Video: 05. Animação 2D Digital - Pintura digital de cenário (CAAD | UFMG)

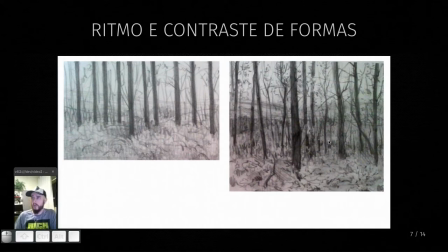No caso aqui à direita, a gente tem uma outra representação da mesma floresta em que a gente consegue ter essa variação de formas, esse contraste que permite uma imagem mais verossímil,
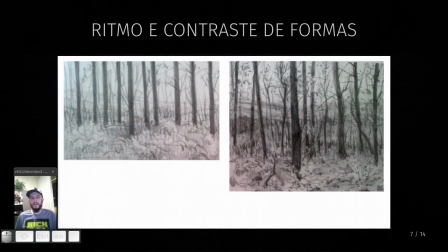mesmo que sintética, mas ela transmite essa verossimilhança de que se trata de uma floresta, e não só um punhado de bastões verticais.
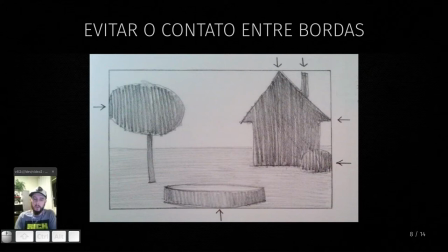Outra coisa que é útil a gente tomar cuidado na hora de fazer representação das formas é se atentar para limites de formas ou de enquadramento.
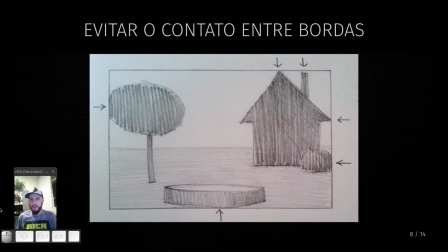Aqui, por exemplo, um dos casos em que a gente deve se atentar são os limites de enquadramento, são as bordas de contato das formas com as margens da nossa imagem. Então, é mais recomendável a gente,
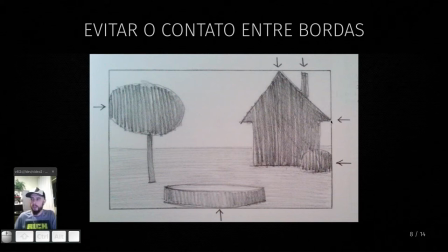em vez de fazer esse tipo de intersecção aqui, a gente sangrar essas imagens. Melhor que deixá-las aqui tocando a borda, ou a gente coloca elas mais claramente dentro do quadro,
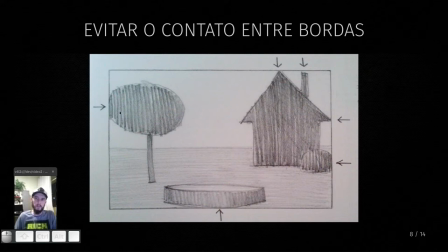ou a gente já faz um sangramento e deixa parte delas recortada. Mas isso aqui é algo que costuma chamar muito a atenção, a não ser que seja então a intenção de vocês, mas isso aqui costuma distrair ou chamar demais a atenção para elementos que não são o foco da cena.
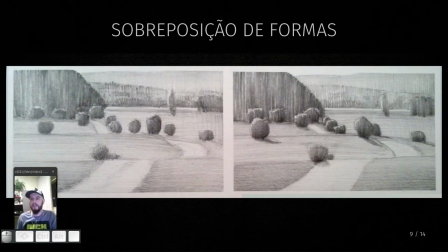E ainda nessa lógica das bordas, a gente pode ver também a representação da mesma cena de duas formas, em que aqui, olha só, as bordas ou os limites das formas que representam aqui esses arbustos,
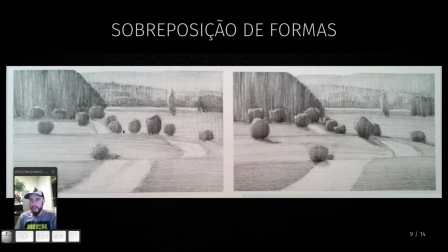Estão em perfeito alinhamento aqui com as linhas que determinam aqui as variações de altura desse terreno. E com isso a gente não consegue ter muita clareza sobre qual
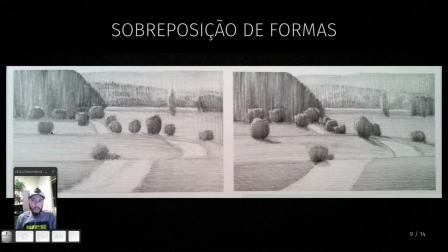a profundidade desses arbustos. Esse arbusto aqui, por exemplo, ele está mais para a nossa frente ou mais lá atrás? Ele é um arbusto grande lá atrás ou ele é um pouco menor aqui mais à frente? Então, a gente pode ter dúvidas nessa representação de perspectiva e daí essa
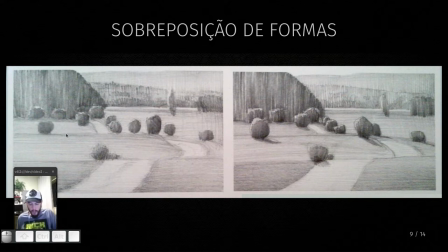sobreposição acaba prejudicando a compreensão da cena. Enquanto aqui, por exemplo, a gente tem, ainda que sutil, uma sobreposição mais bem definida.
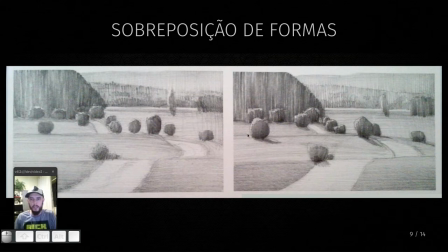Então, aqui, por exemplo, a gente vê a margem desse morro aqui e esse arbusto um pouquinho abaixo, que já identifica com mais clareza que ele está para cá, dessa parte elevada.
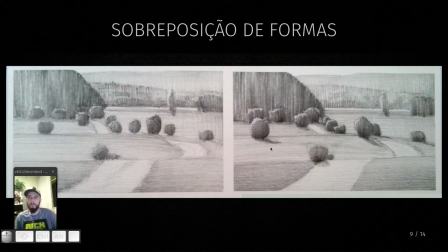E não se trata de um arbusto que a gente está vendo só a ponta dele, que nasce atrás desse morrinho aqui. Então, é outra coisa que a gente deve tomar cuidado.
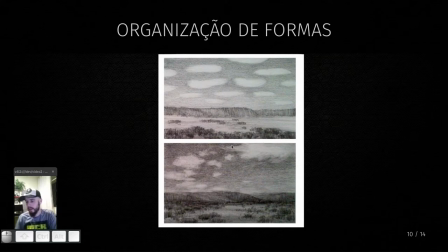Além disso, também é uma outra lembrança de a gente trabalhar com essa perspectiva, já que a gente viu na imagem passada como a noção de perspectiva pode ficar prejudicada. Uma outra coisa que prejudica essa sensação de perspectiva
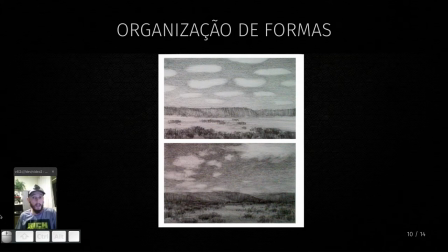é quando a gente esquece de aplicar a perspectiva ao céu. a gente vê com muita frequência a representação das formas que estão em solo com essa perspectiva.
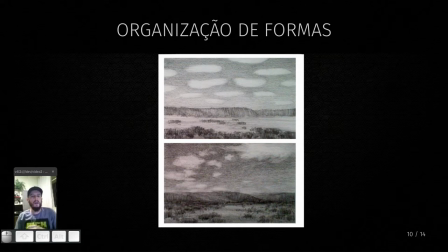Então, prédios, casas, árvores e assim por diante, a pessoa representa esses elementos ficando menores à medida em que ficam mais distantes, mas nem sempre isso ocorre, por exemplo, com nuvens, com elementos que estão ao céu.